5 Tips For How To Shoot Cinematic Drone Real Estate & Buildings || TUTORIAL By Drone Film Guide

Hello and welcome to Drone Film Guide, the channel where we learn to fly like filmmakers. My name is Stuart Carroll. Now, much as this channel is going well, it will come as a great surprise to you to find out that this is not my house.
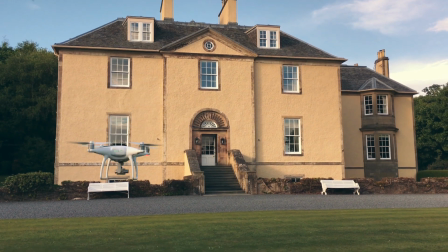We are here on a corporate job today. My lovely wife Alina is behind the camera filming me. And we've been doing some fantastic building shots in this afternoon and evening sun here in sunny Scotland. So we're going to have a little chat today about how to make the most of filming buildings.
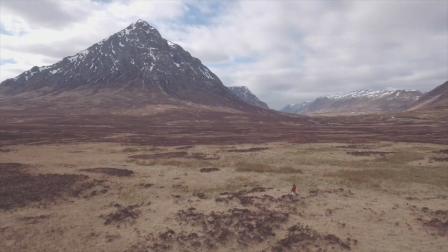So the first tip for filming buildings is understand your light. Light and shadows. Look at my face, big bright section here, shadow section here, is that correct Alina? Is there a shadow section on this side of my face? Yes. Oh, that's good to know. Good. Now, very often when you're filming people, you don't really want these shadows.
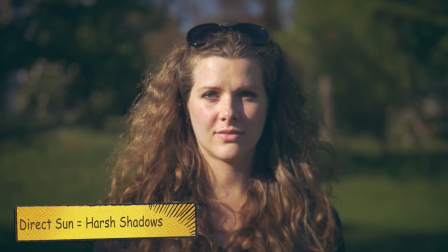It makes them look a little bit harsh if you have wrinkles that you want to hide.
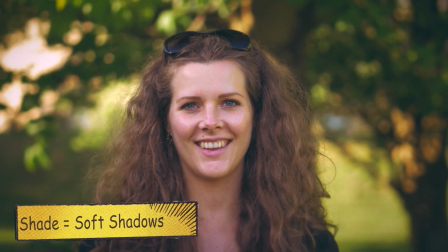Like myself, for example, you want a nice flat light because you don't want the textures that that creates, the contours and the depth in the shot. However, when we're filming buildings, more often than not, you want to get the best 3D representation that you can of real life on your 2D image on your screen.
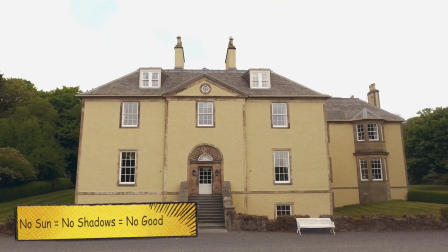You have the sun coming down, it creates shadows and that creates a much more interesting shot.
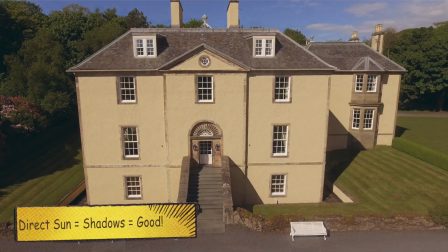Be it the trees casting shadows in the foreground or the background or be it on the building itself,
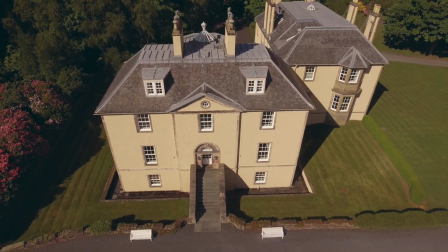we have, let's say, a nicely illuminated front of the building and a darker face on the side of the house. So when you get to the location, take a look up and see where the sun is and see how that's going to factor into your shoot. Okay, so the second thing you want to consider when you're filming buildings is that much as buildings can look very nice, they don't move, so they're not always that interesting. And especially if you're planning on putting more than one shot in, you have to add a little bit of variety into your filming. Now, you can't move the building, you can't move the trees that surround the building, you can't move the grass, so you have to move the camera itself.
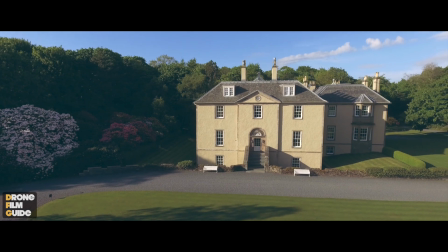So take advantage of all the intelligent flight modes do some point of interest rotations try and find something to film behind create some depth in that shot again we're looking for
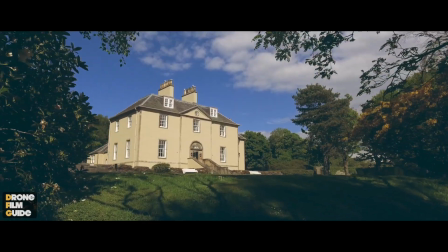some three dimensionality i think that's a word yeah yes we want to create layers we want to create depth keep that in mind also the third thing you want to consider is where to stand so that you're not in the shot now this house behind us is a lovely massive house but it's not the biggest building you're ever going to film so it's fairly easy for us to get behind the camera and still get
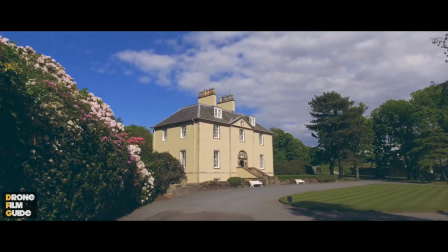our nice wide shots of the house. If on the other hand you're filming something utterly ginormous,
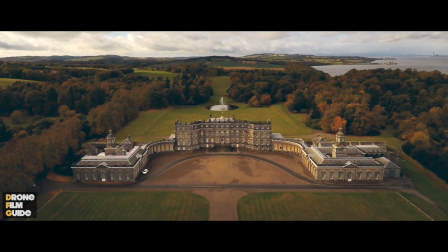you might have to walk for a kilometre so that you can stand behind the camera that's on your drone. Now that being said, if you need to, you can actually stand in the shot as long as you stand in the shadows. Take a look at some of these examples, see if you can figure out where we're standing when the shots were taken and then we'll point an arrow and we'll show you where we actually we're standing.
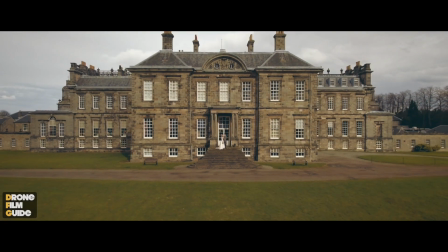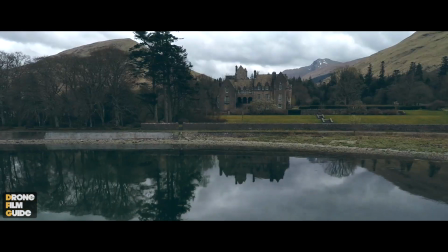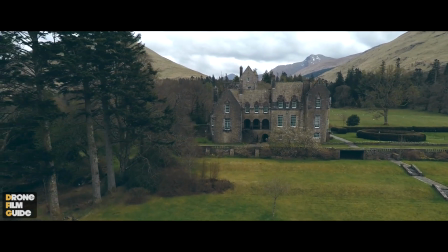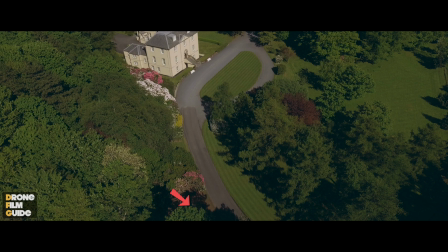Number four. This is our motto. Just because you can fly high doesn't mean that you should. The roofs of buildings, trust me, are not the most interesting ways to represent the building. Flying over a building, pointing down, unless it's got the most fascinating turrets and roofs in the world, are not great either. So keep it low. You know, as I've said in one of the previous points, shift nice and low from behind a tree, create some depth in the shot.
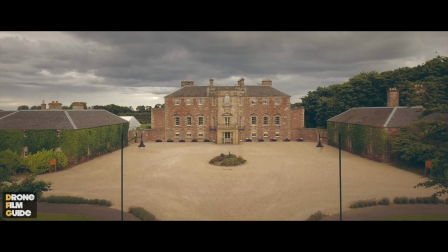Even maybe surprise your audience, start off low and you think that this is being filmed on a ground camera, then take it off and start to point down at the building and you're like, whoa, you know, that's not a ground camera, that's a drone or a huge crane or something amazing. Try and be creative, try and tell a story with your shot. Just because you can fly high doesn't mean you should. Okay, the fifth point, we'll make this quick because I'm getting cold and every time we're diving around to try and get a bit of extra sun on my face.